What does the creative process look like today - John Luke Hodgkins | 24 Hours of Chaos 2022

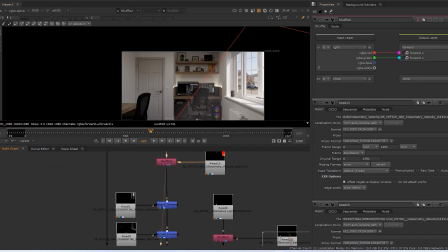With all the passes I bring in, I use a velocity pass because I don't render out the motion blur in 3ds Max anymore.
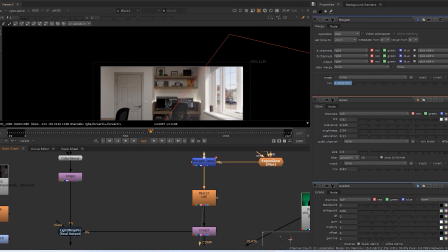I like to do it all in post, so I've got more control over it. So I add velocity to every single pass. Then looking at the grain of the footage compared to the background,
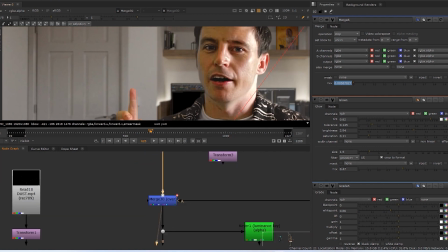I try to replicate that grain by taking it from the original footage and
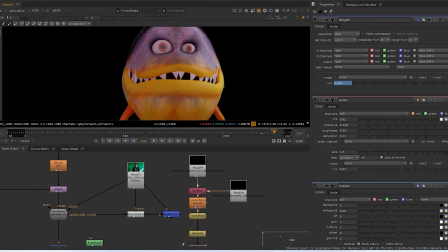integrating it and introducing it to the background to making it fit more closely.
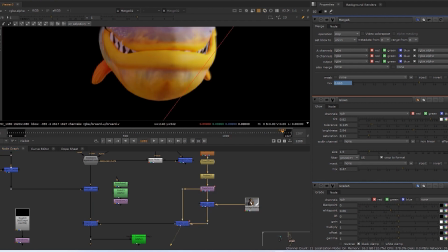Then looking at the fish, there's a moment where he comes from behind me and he's rotated out,
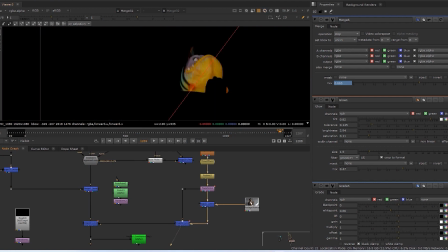and then he obviously comes and eats the screen, so he has to go in front of me.
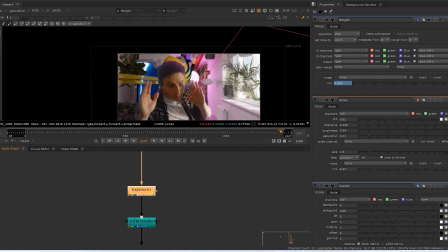So by using a merge node, I managed to replicate that sort of effect.
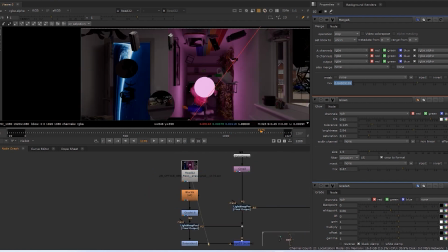I also blew out one of my passes to get my nice blooming glares, and the blues bouncing off me and the pinks either side.
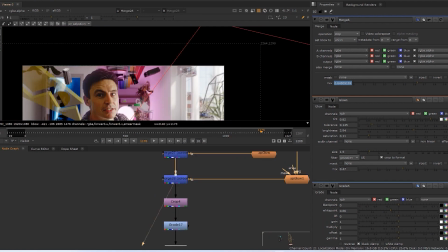I managed to do that as a screen over the top, and it ended up looking, kind of quite nice.
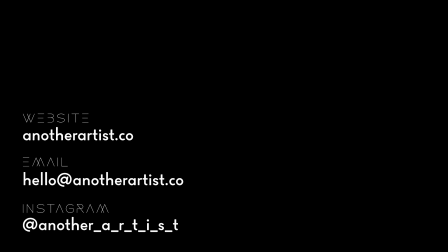I hope you've enjoyed this presentation and you've got something out of it. If you'd like to ask me about anything I've done, or if you'd like to collaborate or work together, please email me hello@anotherartist.co. My website is anotherartist.co, or follow me on Instagram @anotherartist, and artist has all the underscores. So thank you very much for watching and take care. Thank you. Bye-bye.